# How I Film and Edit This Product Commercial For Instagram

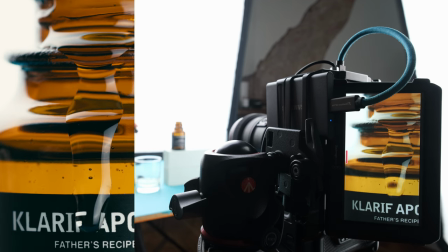Ah, that looks awesome. I couldn't do that again if my life depended on it.
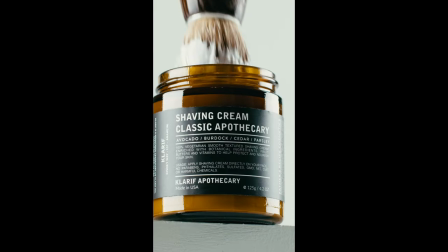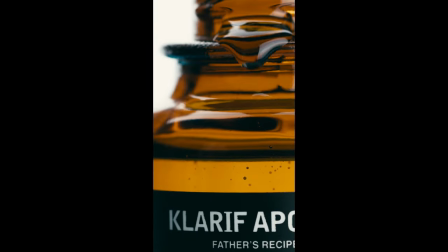It's a new camera angle. Hey, how's it going? What's up, friends? I hope you're rocking out wherever you're at. Today is sort of a part two from last week's video. I'm doing a couple of short social commercials for Clarif. If you haven't seen last week's video, go check it out. I'll place the link in the description below. Clarif is a really cool skincare company that that makes a bunch of organic and natural products. The last video was a video about how I made a video for Clariffe's coffee infused products. Today, I wanna show you how I filmed and edited a short social commercial for their beard oil and their shaving cream. It's not food or anything. I mean, I guess you could eat it, but I wouldn't. But I know you guys are used to seeing me, you know, film and photograph food, but it's good to get out of your comfort zone. You know, stretch your arms a bit, test some uncharted waters. Man, I forgot to turn my overhead lights off.
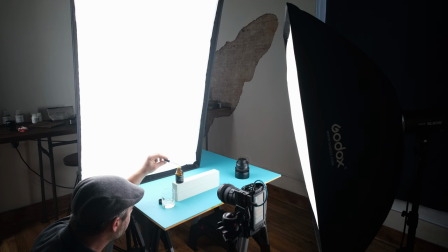Now I'm going to have a color cast. First, I want to knock out this drip shot. I'm going to grab my 100mm macro and my Black Magic.
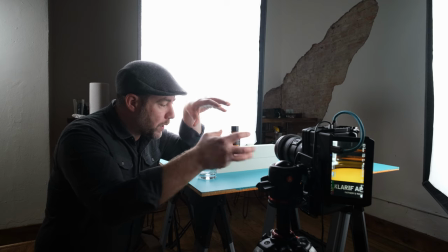Going to film this at 120 frames per second. Now I want this shot to be really close up, focused on the label and the color of the bottle.
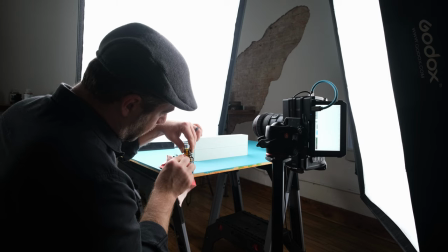Backlit with a really nice drip falling down in slow motion. Because I'm going to film this so close up, I have to make sure that this bottle is super clean.
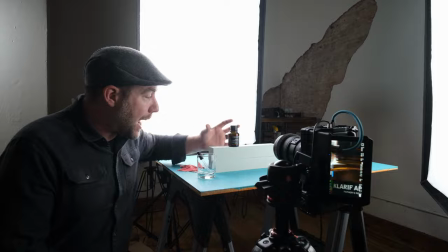Now I'm going to place my key light directly behind the bottle to illuminate the bottle's shape
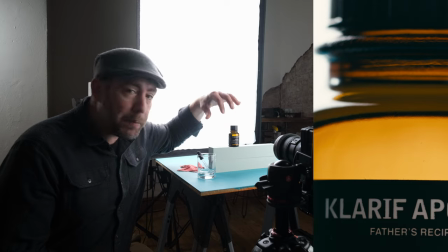and really provide those nice thick black lines as the liquid pours down. Then a little fill light to add some detail and highlight to the front of the bottle. Then it's up to getting the perfect drip.
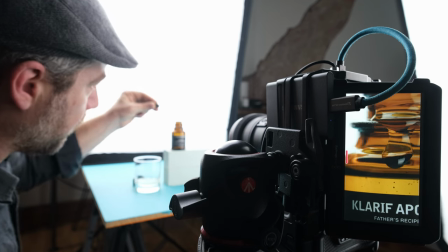I thought that inside of the bottle would be great, but that one drip on the outside of the bottle acting as a magnifier when it rolls down is just perfect.
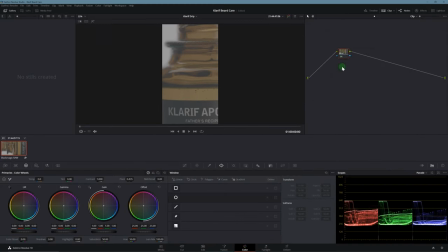Then in editing, you know, this clip is pretty good on its own. I'm going to color correct it starting off with the LUT that comes with DaVinci. The Fujifilm Rec 709D60 right here. Just like in the last video, I want more of a film look to these videos. Then I'll personalize it a bit with some further color correction, until I have something that looks good.
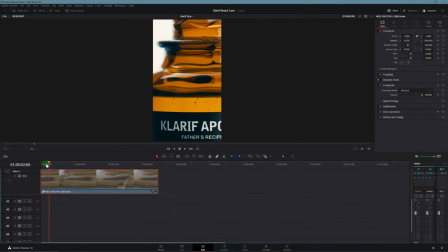This clip is a little bit too long by itself, so I'm going to cut it into two clips. The first part of the drip where we can read the logo nice and clear, and the second part where the drip really magnifies that text.
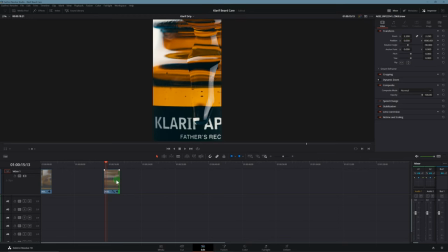For the second clip, however, I'm going to zoom in and reposition the clip to really highlight that magnification that the drip is giving us. That shot came out so much better than I had originally thought. I'm just going to go back to the Bob Ross school of thought here and say, happy little accidents.
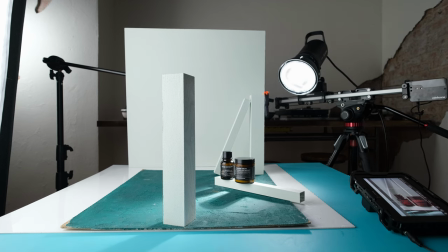This is kind of your typical product and environment type shot. Not a lot of movement to it to give it that video look.
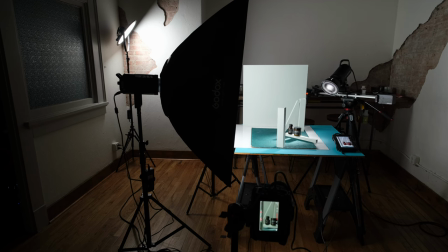I mean, it's good to have kind of an overall product shot. you know still life you got your environment it's a cool composition but
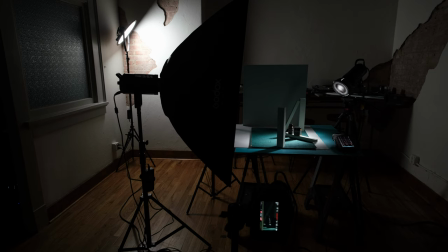I'd like to spice things up a bit so I place my key light on my slider and my rotating head here and I'm using a reflector and a grid
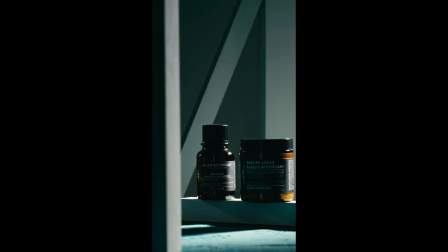to give me those long shadows and
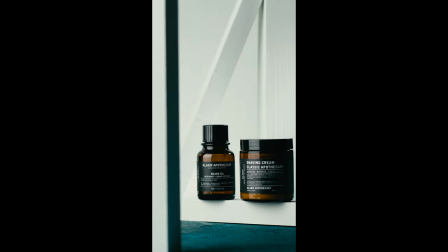then there's my fill light over there which I'm using to brighten up the labels on my product since
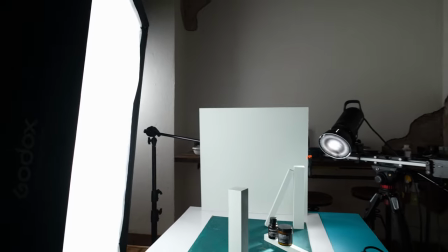they're backlit right now and you know overall it just gives my environment
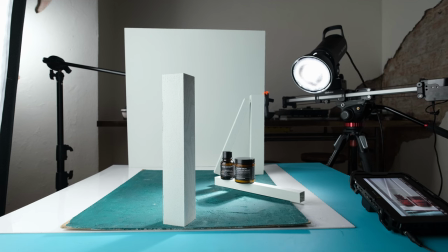a bit more light all that's left is to set the in and out points on
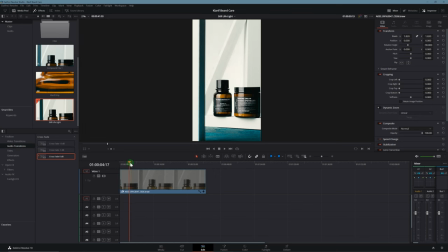my trusty slider and give it a go. I actually planned out two clips for this one slider movement.
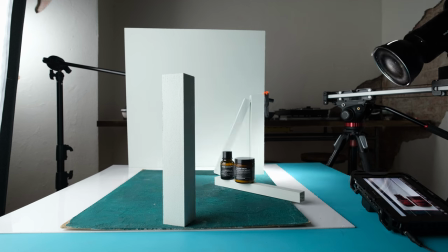The first clip is where my light on my pan head is rotating and hitting the background,
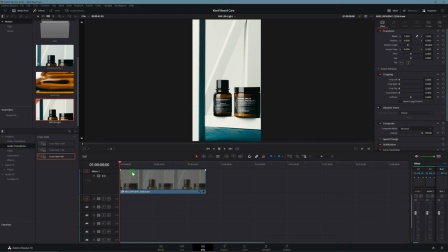which in turn backlights the product and gives us a pretty tasty illumination of the bottle.
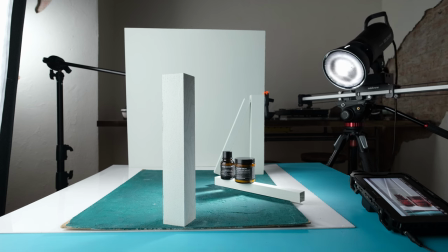The second clip is the movement of the long shadows created by the hard light as it moves along the slider.
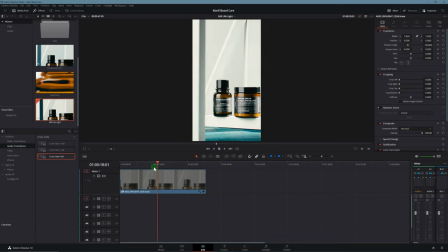They are the same clip, just different parts of the slider movement. The first clip, I want to highlight the beard oil.
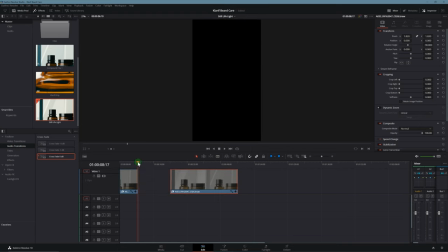I cut it down to just that part where the light starts to backlight the bottle,
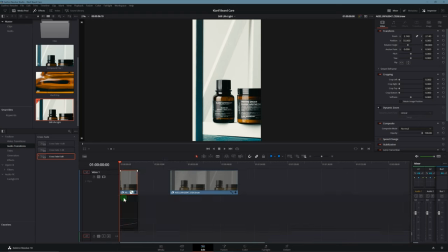zoomed in a bit and moved it over to bring attention to that specific bottle, then sped up the clip.
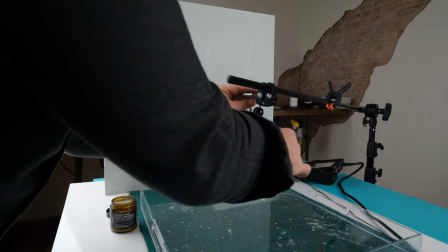Give this brush a little dip in the shaving cream and clamping it to a light stand with one of those small rig clamps that I showed you in the last video.
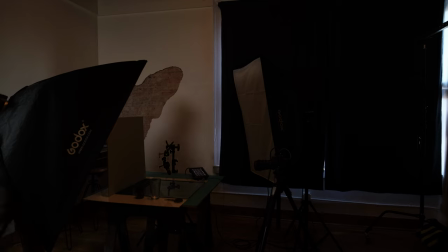I have my key light behind this brush here.
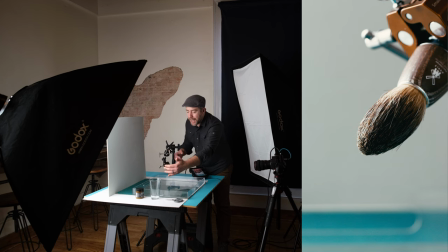It's going to give it some nice shape as well as backlight that liquid or that water that I'm going to be pouring in just a second.
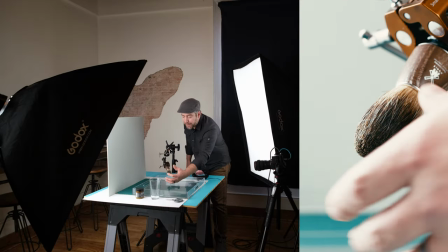Now my fill light is providing some greater details to the front of the brush and that shaving cream that's going to be facing the camera as well as lighting up my background.
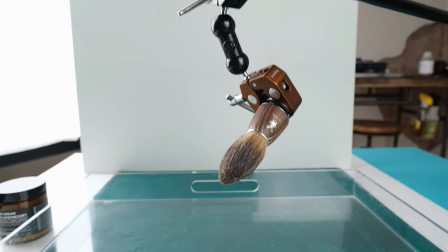Now we're going to be pretty zoomed in here once I switch over to slow-mo and so we'll get rid of all this junk,
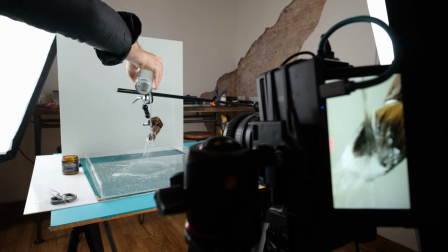but my composition will be about there and then I've left some negative space on the top left-hand side for the water to pour on.
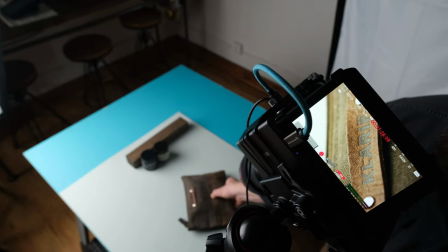I made a quick story about Clarif's travel bag that I could edit together as a fast sequence as my opener to this video.
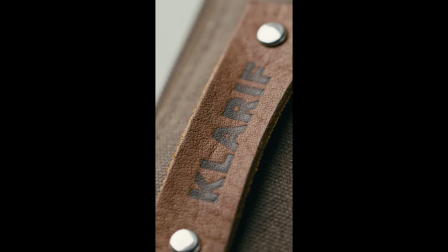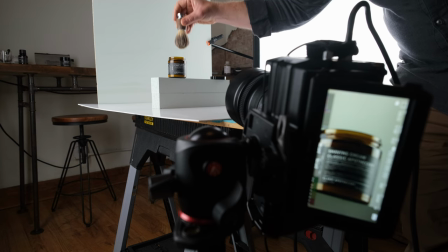When you have an idea for a shot, it's hard to time up the motion in real life. The motion might look ridiculous in real time, but it looks great on camera.
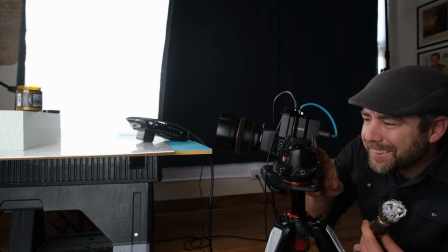Trying to stab a brush into a bottle of shaving cream is a lot harder than you think, but I finally got one.
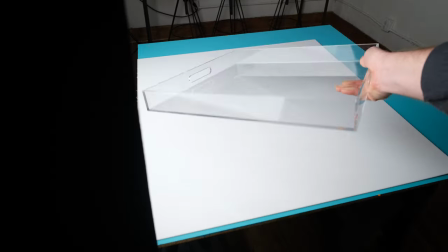I don't know why I've never bought one of these acrylic serving trays before, but they're perfect for capturing those small liquid type shots in the studio,
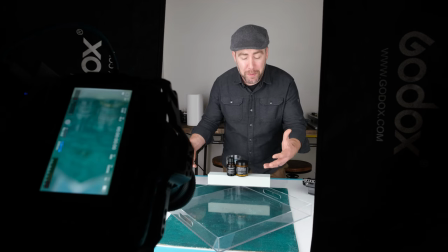And it's working out fantastic for this weird reflection shot that I'm going for here now I've placed this dark backdrop behind the acrylic tray here to make
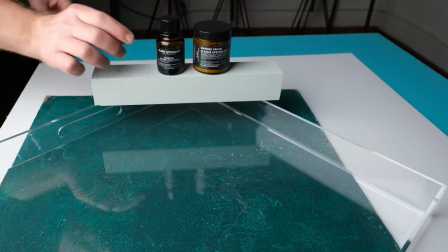the reflection and the product really pop off really stand out now I just have to pour some water on it and
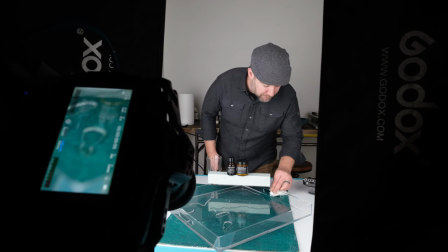Clean up the mess because for some reason the only acrylic tray that I could find Had handles liquid just pours out the handles, but if you keep it below the handle it works perfectly It's not your typical look at the product.
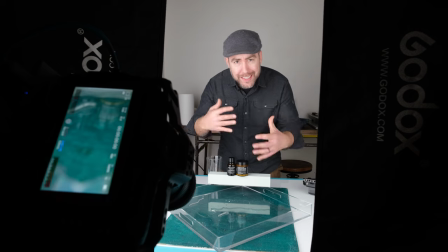It's a lot more abstract, but I love that more artistic style when it comes to product video and photography.
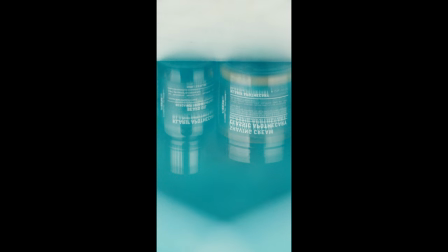Now, once I've positioned my camera to make that reflection look really good,
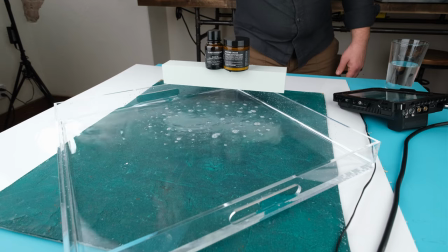I'll make a few waves and ripples to disrupt that reflection and get a pretty out-of-the-ordinary product image.
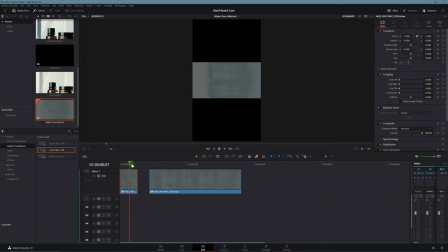Then in editing, I'm first going to divide it into two clips. One where the reflection is completely still and one right before the ripple comes in. That way, I have a good look at the product before anything happens. Then I'm going to flip it upside down and reverse it so the text, the logo, it reads correctly.
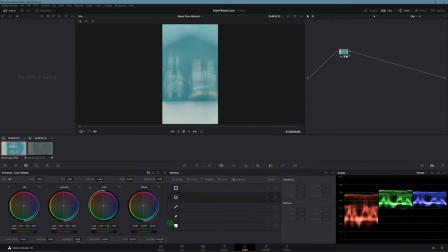Use that LUT and do some basic color correction like before.
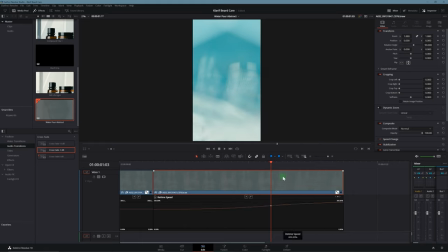And then speed ramp it to about 200% for this first clip and another at the tail end when this ripple obscures the product completely.
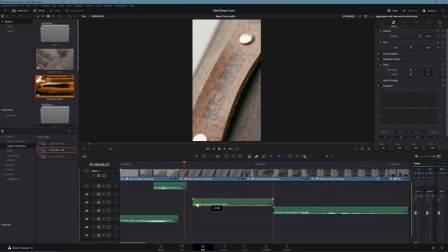Then comes building some epic sound design.
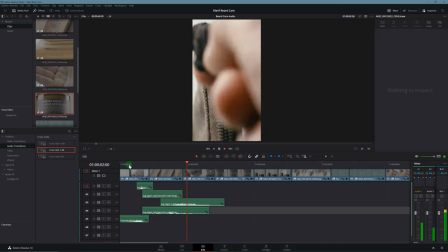I recorded some bag drops, scratches, and zipper pulls, a few brush dabs and water drops.
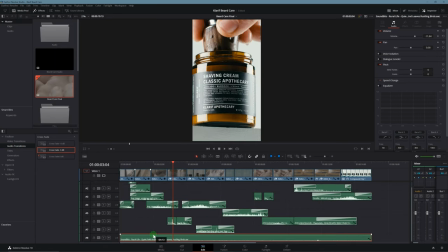I downloaded a few whooshes and a natural sounding backing track. And with a few tweaks, this is the final result.
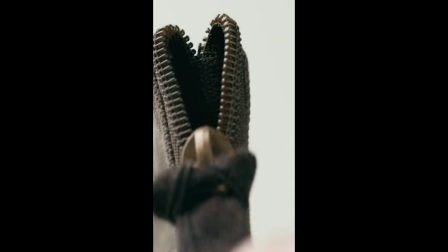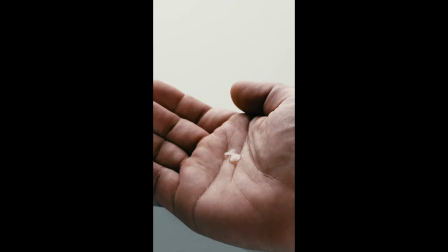Well, that's it for this video. I hope you enjoyed it. I hope you found it useful. And I know a lot of you said I should do more videos about doing videos. And I do do a lot of videos outside of my regular photography. I guess I really felt like this wasn't the place for it, but if you guys want to see more video content about making videos, then let me know in the comments down below. Please give it a like, a subscribe, drop some comments, tell me you hate it, tell me you love it, all that good stuff, and I'll see you in the next one. Man, I need some more coffee.